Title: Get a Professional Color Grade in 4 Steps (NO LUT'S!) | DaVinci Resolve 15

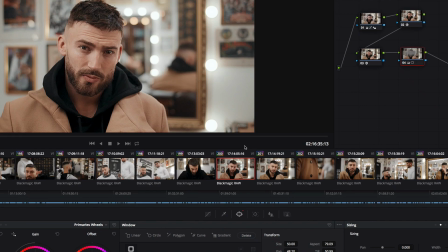Hello and welcome to Singularity Film's first YouTube video. This is something I wish I'd learned such a long time ago. It's really sped up my workflow and gets some great results and some really nice, well-balanced imagery very quickly.
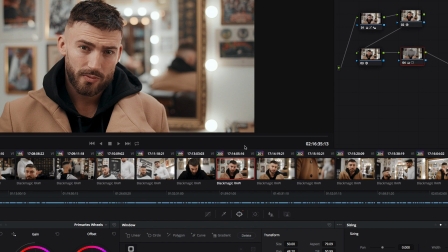So let's see what we can do in just four nodes. So the first one is balancing the image here. We've got node color remap, just changing some colors and making the skin tone correct. Then we've got a smoothing effect just to make the hair and the eyes pop. Really great for a barber shoot like this one. We're finishing with the classic vignette, just to draw your eye in.
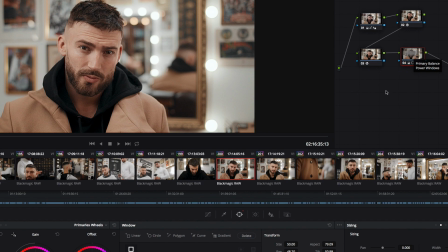So let's get right into it. So this is our first shot.
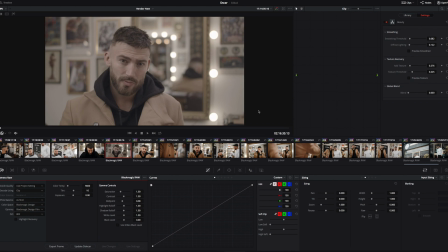So coming off the Blackmagic Ursa Mini Pro 4.6K, we shot in RAW, so loads of latitude to edit with. And it's a really nice camera with a really nice codec. So the first thing I know we need to change is the color temperature.
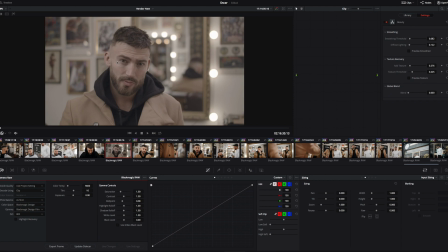The face was lit with our Razer 300 watt Fresnel, so bouncing off the wall to give a really nice soft and well-balanced light. So I know that's near white. This hair light was a 300 watt panel, so I know that's gonna need balancing a little bit.
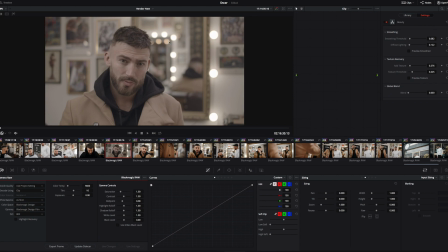And then the worst thing is these lights you can see just in the background here, they're sort of a really nasty tungsten LED bulb above. It's a really hard light and really warm. And not a good color at all, so not daylight balanced.
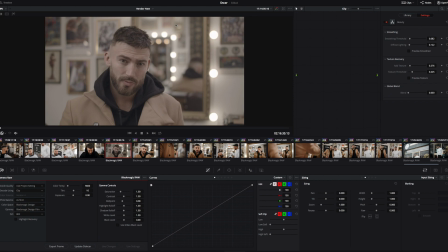We had no control over that, so we were shooting in a live environment. There was other people working in the barber shop, so you know we couldn't pull out all the lights and replace like we would do on a commercial shoot. So let's get in there and fix that.
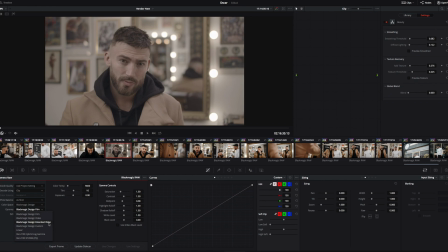So we'll change the color space from film to extended video to give us the Rec 709
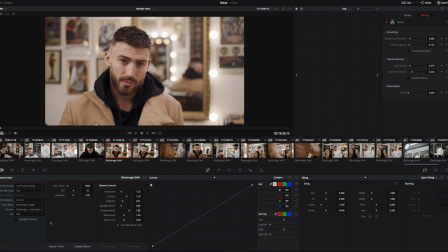workspace that we're gonna be working in. And we can sort of start to see what's going on. So it's pretty good, but again, we just need to pull out some of those nasty warm touches there. So if we go to about 5,000 Kelvin there, you can see the white is starting to look white.
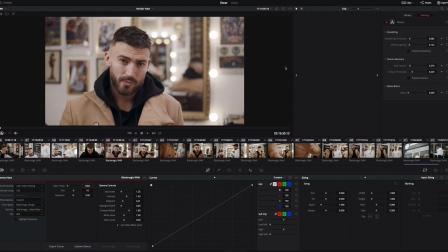Now this is a quick grade, so you know it's getting the best result we can in the shortest amount of time possible. So there's some tips I'll show you to sort of help us speed things along.
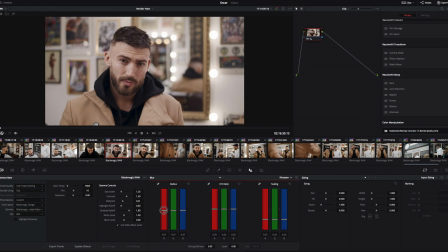Okay, so stage two, we're just gonna sharpen up the first thing, because this is going to Instagram and social media, so we're not too worried.
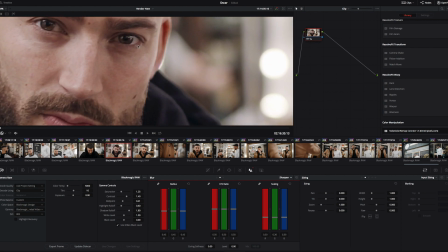We just want those nice sharp edges. We're not too worried about inducing too much noise because it's going to get compressed out anyway.
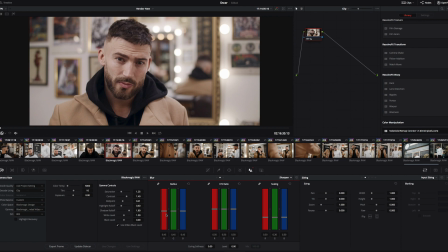So that's all good. So we're just going to 45 there and 30 on scaling in our sharpen tab there. Okay, so step two, let's balance our highlights and our shadows. So this is not the best way of doing this, but it's certainly the fastest and it does work really well for a shot like this.
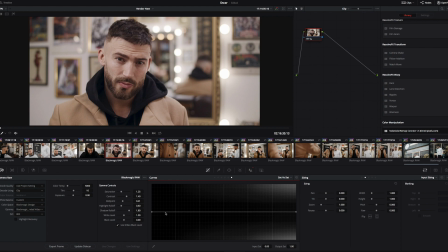So we're gonna go to saturation versus saturation, bring a point about here, and then just drag that down. And what that's doing is all the desaturated parts of the image will now become completely desaturated.
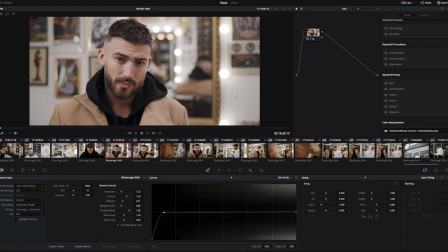So you can see here what was slightly yellowy from those nasty tungsten lights is now going to be absolutely white. So if I just bring this back for you, you can see we were here, and if you just watch those as we come down, they go completely white.
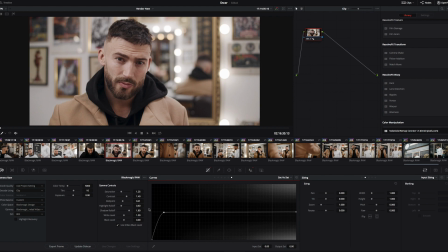Perfect. It's a nasty cheap way of balancing a shot, but it does work. And for a shot of this, let's just do it. So step three, let's just do the exposure properly. So what we're going to do is we're gonna just bring down our blacks very slightly.
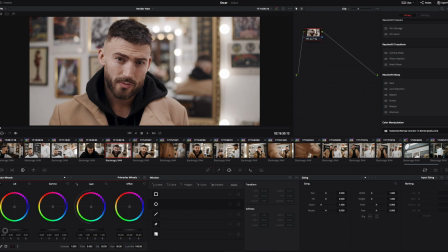I can see on my parade to the right that we just need to make those touch our zero line. Perfect. And the mids going a bit murky, so let's just bring those up, make his face a little bit brighter. Perfect. I think the highlights are bang on. They are clipping here, but that's the kind of look we're going for anyway.
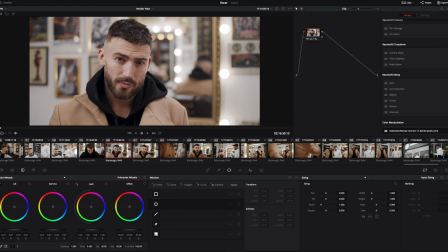You can see his eyes are nice and lit there. Okay, so the shot's balanced. Let's go for node two. This is where we're gonna introduce some of our color. And again, try and do it as quickly as we can.
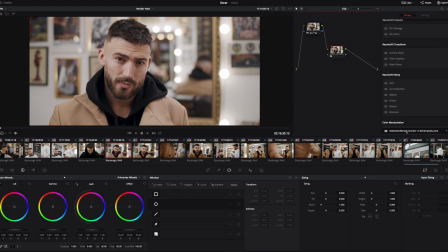So a beautiful tool that we've found is Node Color Remap. We've bought the plugin, and we recommend you guys test it out for free. If you like it as much as we did, then definitely buy it.